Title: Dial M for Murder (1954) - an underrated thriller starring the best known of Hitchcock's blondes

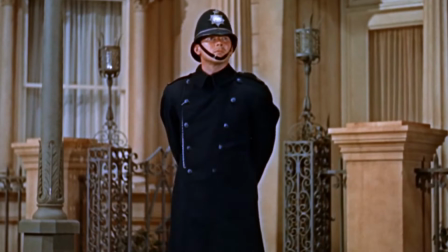0:00 Thanks for joining me again as we look back at another great classic film. This is from a master director making just his second colour film and his first and only film in 3D.
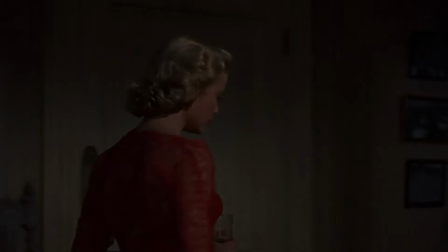0:09 It was adapted from a popular stage play and starred an actress who would go on to become one of the best known of Hitchcock's blondes. It is Dial M for Murder from 1954. After I Confess in 1953, Hitchcock was contracted to complete one more film for Warner Brothers. He had planned to film The Bramble Bush based on the 1948 novel by David Duncan.
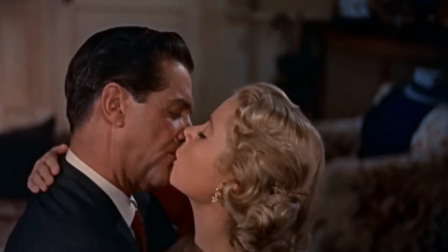0:30 However, there were problems with the script and the budget, so Warner Brothers allowed Hitchcock to scrap that project and begin production on Dial M for Murder.
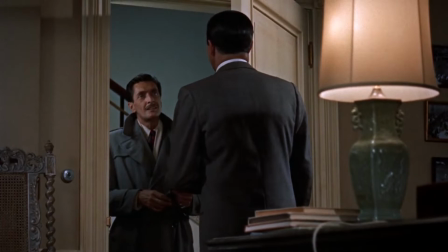0:38 Such was his lack of interest in the project that he claimed that he could have phoned in his direction,
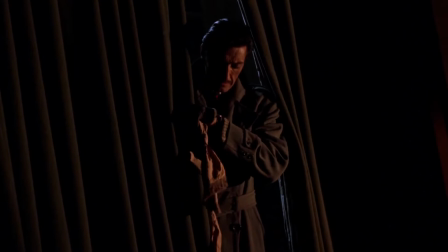0:42 and that the actions wouldn't have been any more interesting if he'd just staged it in a phone booth. This is, however, a far better film than Hitchcock thought, or perhaps intended. Based on a story by Frederick Knott, which had its first iteration as a TV play that first aired on the BBC in 1952. After that huge success, Knott was encouraged to adapt it for the stage.
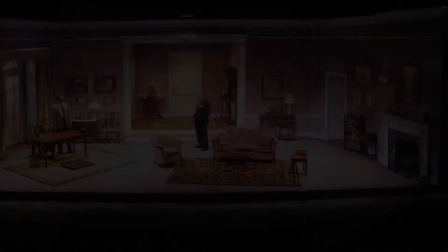1:04 Low expectations meant that the play was very modestly budgeted and the British actors in the play were asked to wear their own clothes when performing.
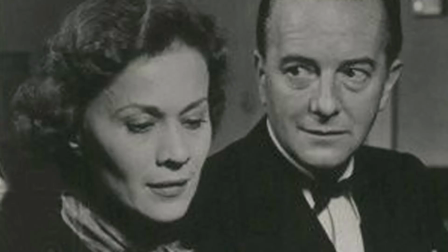1:13 After the stage version had proved a substantial hit, both in London and in New York, the film rights changed hands for £20,000,
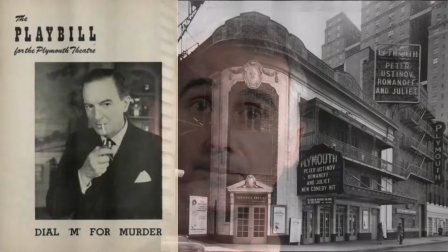1:20 which rather annoyed Frederick Knott, who had sold the rights earlier for only £1,000. pounds.
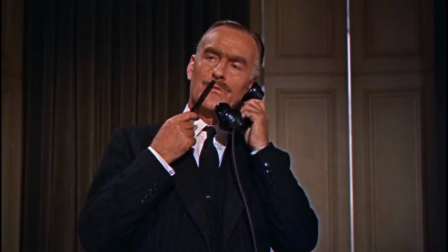1:25 The Broadway production played at the Plymouth Theatre for 552 performances, winning John Williams the 1953 Tony Award for his role as Inspector Hubbard.
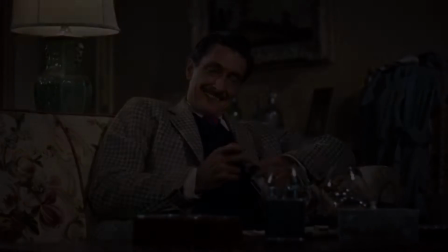1:33 He was subsequently cast in the film in that role. Anthony Dawson was also cast from the play for his role as Captain Lesgate.
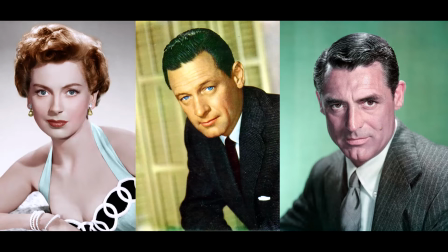1:41 Alfred Hitchcock had hoped to cast Deborah Kerr, William Holden and Cary Grant in the three central roles,
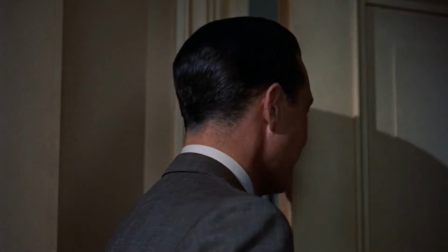1:46 but Kerr and Holden were busy making other movies and Warner Brothers refused to let Grant play a villain. Ray Moland was cast as attempted murderer Tony Wendis. Olivia de Havilland was offered the role of his wife Margot Wendis but she wanted too much money so Grace Kelly was cast in her first collaboration with Hitchcock. She became something of a favourite of his also appearing in Rewindow in 1954 and To Catch a Thief in 1955. Kelly retired from acting only two years later to marry Prince Regnier of Monaco who she had met while shooting To Catch a Thief. Warner Brothers insisted on shooting the movie in 3D using their own proprietary camera rig called the all-media camera.
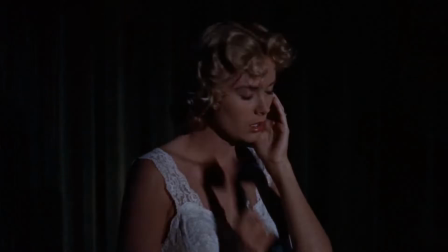2:25 The 3D craze was fading and Alfred Hitchcock was sure that the movie would be released flat saying of 3D, it's a nine-day wonder and I came in on the ninth day.
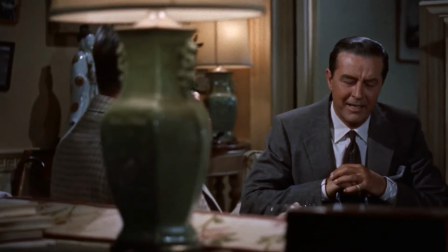2:35 Hitchcock hedged his bets while shooting this film with the demands of 3D explaining the prevalence of low-angle shots with lamps and other objects between the audience and the cast members.
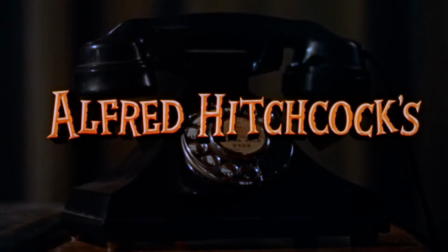2:44 It is a style that works in both formats to be honest. Hitchcock wanted his first shot to be a close-up of a finger dialing with the letter M on a rotary telephone dial,
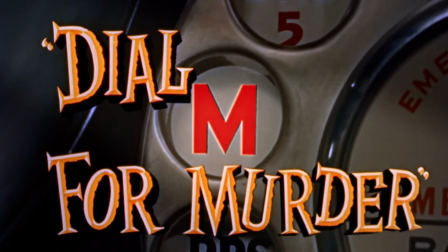2:53 but the 3D camera was unable to correctly focus on such a tight close-up.
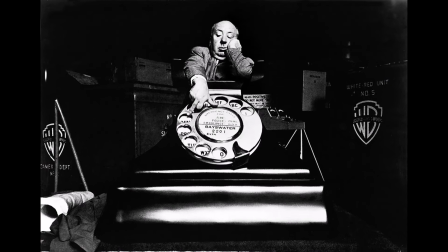2:58 So Hitchcock had a giant wooden finger and a proportionally large dial built in order to achieve the effect.
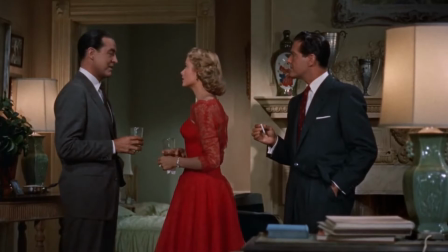3:04 Filmed in just 36 days, Hitchcock made a special effort to shoot scenes indoors almost exclusively with only a few brief shots that take place outside.
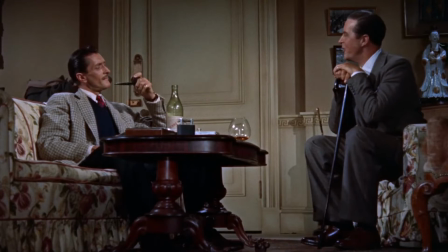3:12 Hitchcock believed that the decision to shoot most scenes indoors would create a sense of claustrophobia.
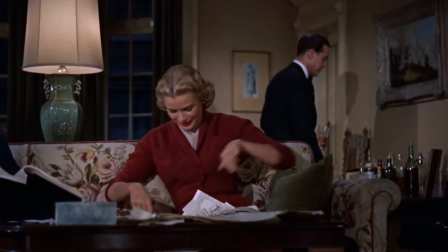3:18 Hitchcock arranged for Grace Kelly to dress in bright colours at the start of the movie before they got progressively darker as the film progressed.
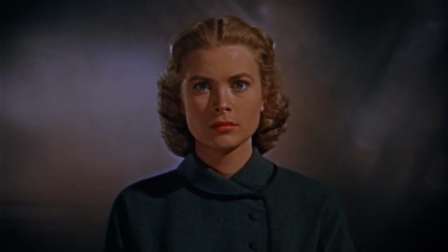3:25 Kelly was also instructed to behave as if she were in a trance of some type during her scene in the final act to make her seem somewhat detached and distant.
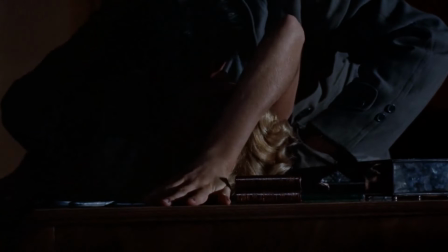3:34 After several unsuccessful attempts to film the scene where Margot stabs swan with the scissors,
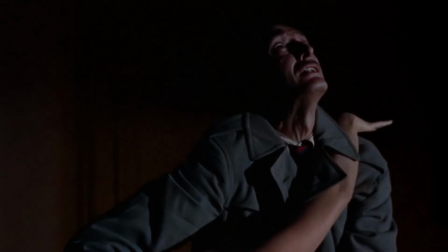3:39 Alfred Hitchcock said this is nicely done but there wasn't enough gleam in the scissors and murder without gleaming scissors is like asparagus without the hollandaise sauce. Tasteless. Despite his claims of disinterest in this film, Hitchcock actually lost weight due to anxiety during filming of the murder sequence.
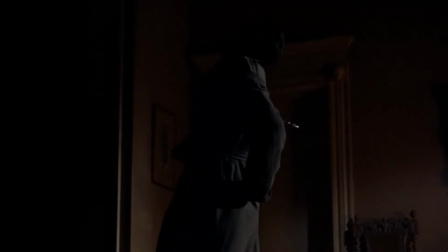3:55 He obsessively rehearsed the scene and shot take after take in order to capture the insertion of the scissors the way he had envisioned it.
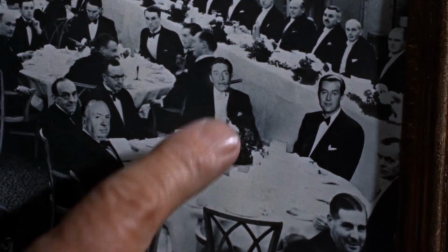4:04 Alfred Hitchcock's signature cameo in Dial-In for Murder is an unusual one.